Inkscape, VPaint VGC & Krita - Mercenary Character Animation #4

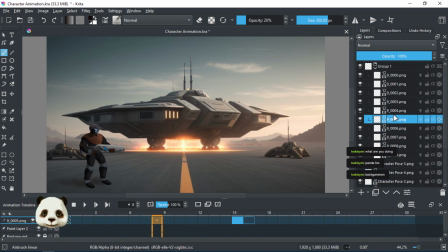500s
And the only thing that I have done here extra is this. So when you get to the part, so before this, it's when we create.
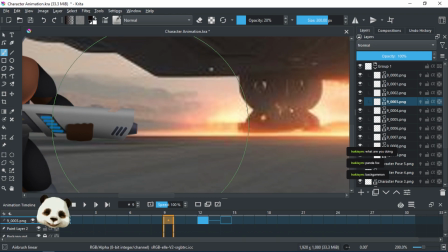517s
So the first thing is we have the point over here, which is, maybe I shouldn't have even added it, but whatever.
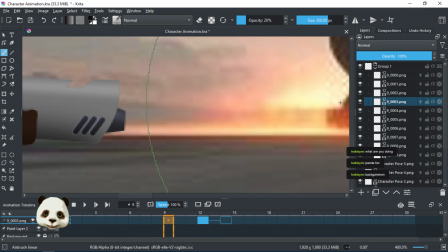525s
I just wanted to have a reference where to know that it's growing, so I can just maybe even remove this one if I really want to. But whatever, let's leave it like it's not noticeable. So when we're moving to this, it's growing,
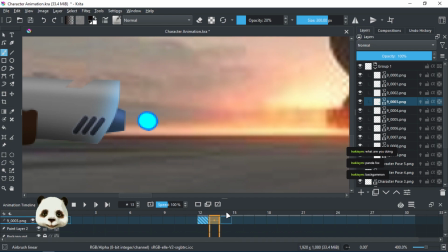539s
and then I wanted to give a little bit of a pause here between the projectile firing. So there is a bit of a lag like this, you see? So it gives that impact that the gun goes up afterwards.
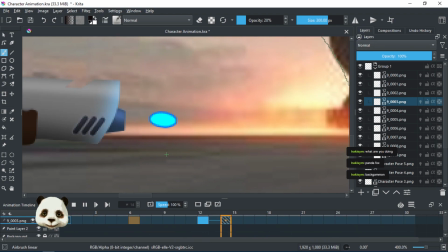559s
So it creates the tension and then it releases. And of course, it matches up with
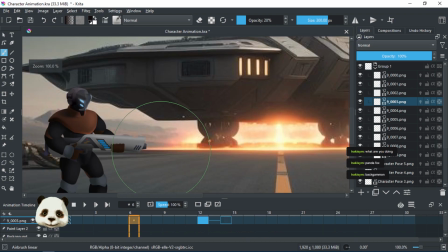568s
the lighting over the weapon. As I said, the smoke could have been done better.
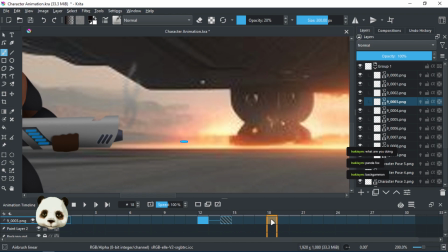575s
Like I could have started the smoke somewhere here, and then gradually make it swirl upwards and dissipate when I reach back like this.
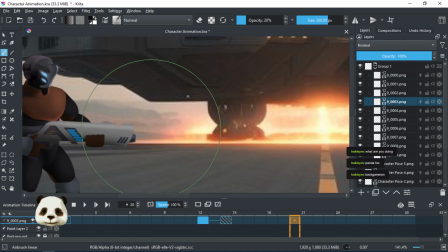593s
But yeah, I skipped on that.
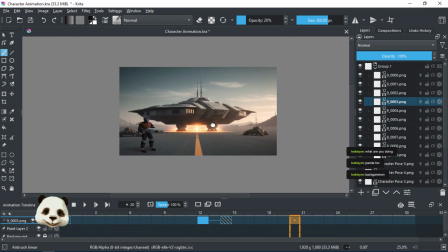595s
And then well, this is just a generic image I created with Easy Diffusion,
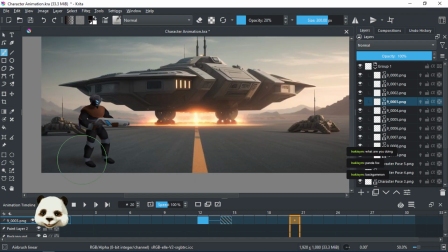604s
so nothing too crazy. And then for the shadow, well, I almost ate my keyboard while trying to create the shadow with Krita. It's just such a pain. It breaks my heart trying to create things with Krita.
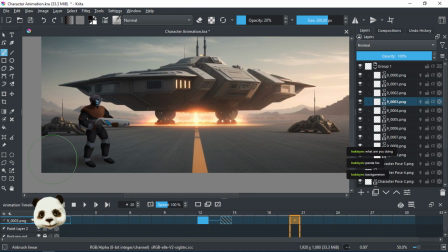623s
I don't know. I'm really not used to work with Krita and creating these things. Although it's not meant to work the way I set it up, although it does. I like to hack tools.
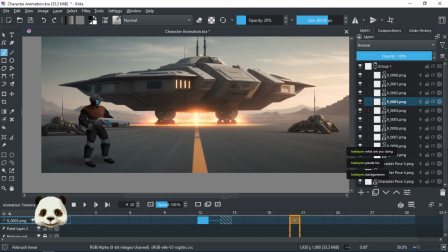637s
But the point is, like, the animation here is meant to be used with animation curves to create all of these poses, and then um, you want to create everything in a continuous motion based on layering, onion layering, using specific parts of your layers, and just drawing things bit by bit.
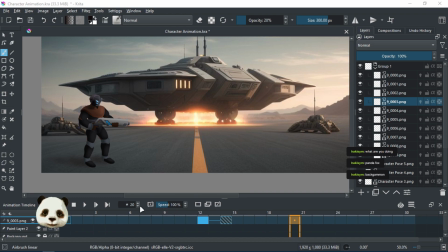664s
And you can even draw them live action somehow. I don't know how to explain it. There are tutorials for that, but it's really cool. Anyway, it worked for the purpose that I wanted, and I'm really happy with how it ended up.
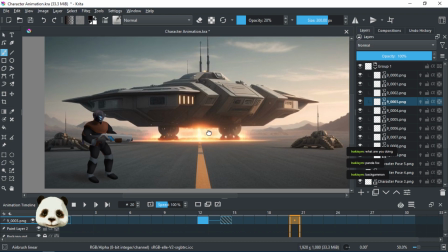677s
I hope you guys enjoy it as much as I loved working on it.
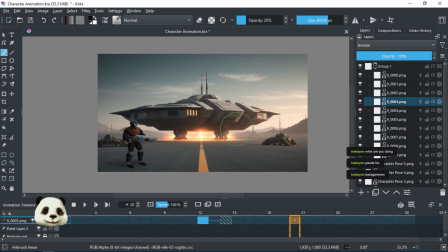682s
I'll upload it on G Drive so you guys can download it and do whatever you wish with it. I'll upload all of the other files from the other software, and well, that's it. You guys stay awesome. I'll catch you next time. Bye bye bye bye bye.